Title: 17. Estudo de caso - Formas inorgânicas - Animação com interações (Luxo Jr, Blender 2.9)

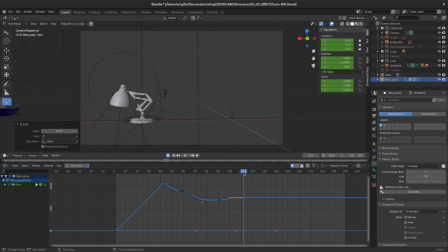[45:32]
Posso até criar um para cá e fazer uma outra rotação para cá, para a gente já só ela não fica completamente estática. Olha só, inclusive eu tenho um problema aqui, ó. Eu preciso de um hold nessa rotação.
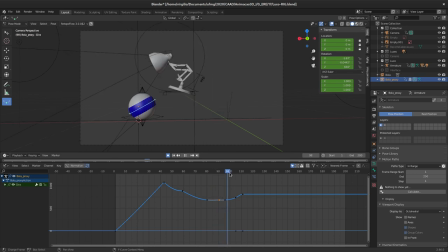[45:51]
Então, eu preciso duplicar esse keyframe aqui, ó, e quero que ele dure até aqui, mais ou menos. Um frame anterior. Então, o que eu vou fazer?
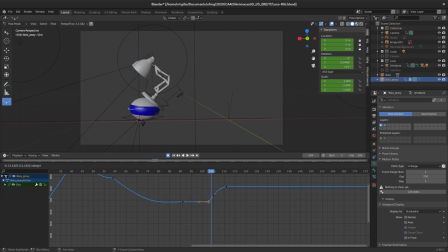[46:05]
Eu pego isso aqui, Shift D, e movo ele no eixo X. E agora eu tenho um hold.
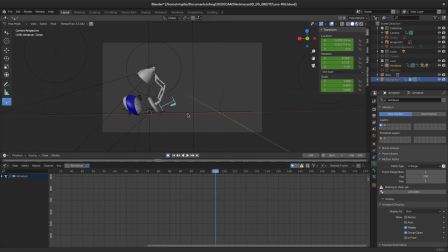[46:22]
Em seguida, eu também posso selecionar agora os keyframes do Lux e vamos tentar. Opa, ele aqui.
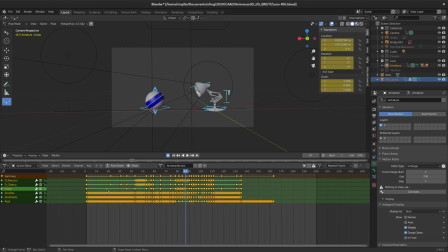[46:35]
Vou selecionar tudo aqui agora, todos os keyframes aqui na ação do Lux. Vou pressionar T e colocar Bezier e cruzar os dedos, torcer para dar certo. Quando eu olho isso aqui agora, a gente vê que eu já tenho alguns problemas.
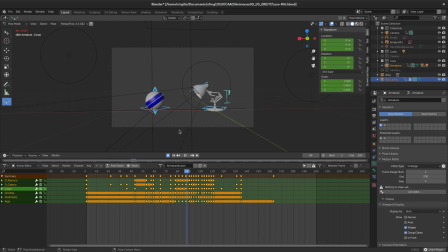[46:51]
Eu vou precisar colocar novas poses, porque ele está meio que flutuando, sem contraste nas poses, né? Então, o que eu vou precisar agora é, uma vez que eu tenho essas interpolações definidas aqui, eu vou precisar criar umas poses intermediárias.
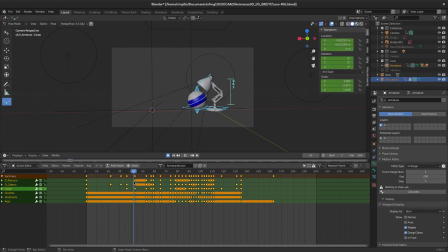[47:09]
Por exemplo, essa rotação da cabeça aqui está horrível, mas ela estava legal porque eu não tinha poses suficientes. Mas então, aqui, por exemplo, eu vou precisar selecionar cabeça e corrigir essa rotação aqui.
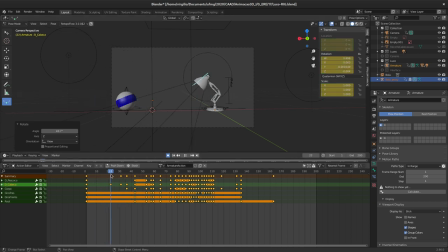[47:25]
Vou fazer uma contra-animação, vamos ver. A cabeça ela tem. Olha só. Onde ela tem keyframes aqui, ó, eu posso pressionar para cima, que ela vai para o próximo keyframe.
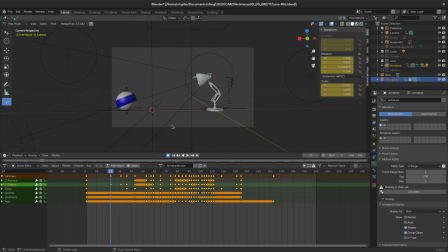[47:41]
Para baixo ela vai para o frame anterior. E o legal dessa lâmpada aqui, que a gente pode usar ela como referência para o olhar do Lux. Então, pressiono para cima, eu vou para o próximo keyframe, e assim por diante. Bom, agora já ficou melhor.
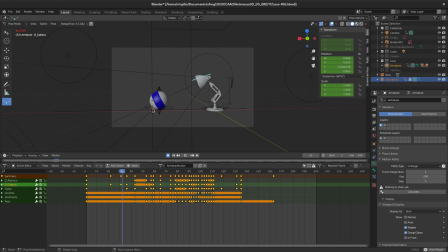Lembrando que a minha taxa de frames por segundo ela está muito baixa, então eu vou precisar ter mais certeza do que eu tenho aqui.
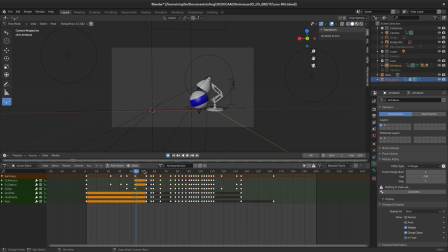[48:19]
Eu vou criar um hold aqui, então, olha só, o breakdown ele vai ser útil aqui. Eu quero mais contraste, eu não quero que ele comece a descer imediatamente. Eu quero que ele fique um pouquinho, alguns segundos em pé.
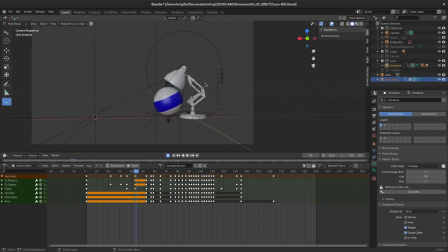[48:32]
Então, o que eu vou fazer? Eu vou selecionar todos os bones aqui, ó, do Lux, eu pressiono A e seleciono aqui, e vou usar o breakdowner para criar uma pose que favoreça essa pose anterior. Então, Shift E, eu vou trazer aqui, ó, bem para a esquerda.
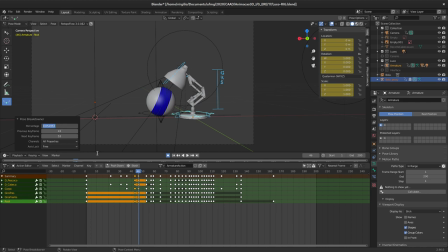[48:49]
E vou colocar aqui uma porcentagem, ou seja, ele vai se movimentar um pouquinho, talvez 1%. Opa, 0,1, né? 10%. 10% é melhor. Então, daí, olha só,
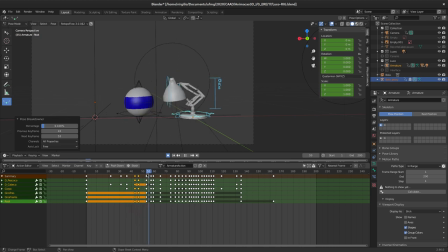[49:06]
ele vai manter levemente essa posição antes de começar a baixar para fazer a antecipação dele. Eu posso até movimentar o time aqui, porque agora eu tenho essa posição, esse breakdown aqui, ó, melhor definido.
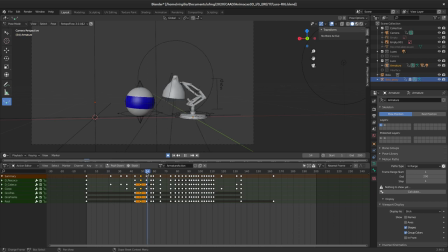Inclusive, eu tenho uma pose que não está muito legal, eu vou fazer agora essas correções, tá?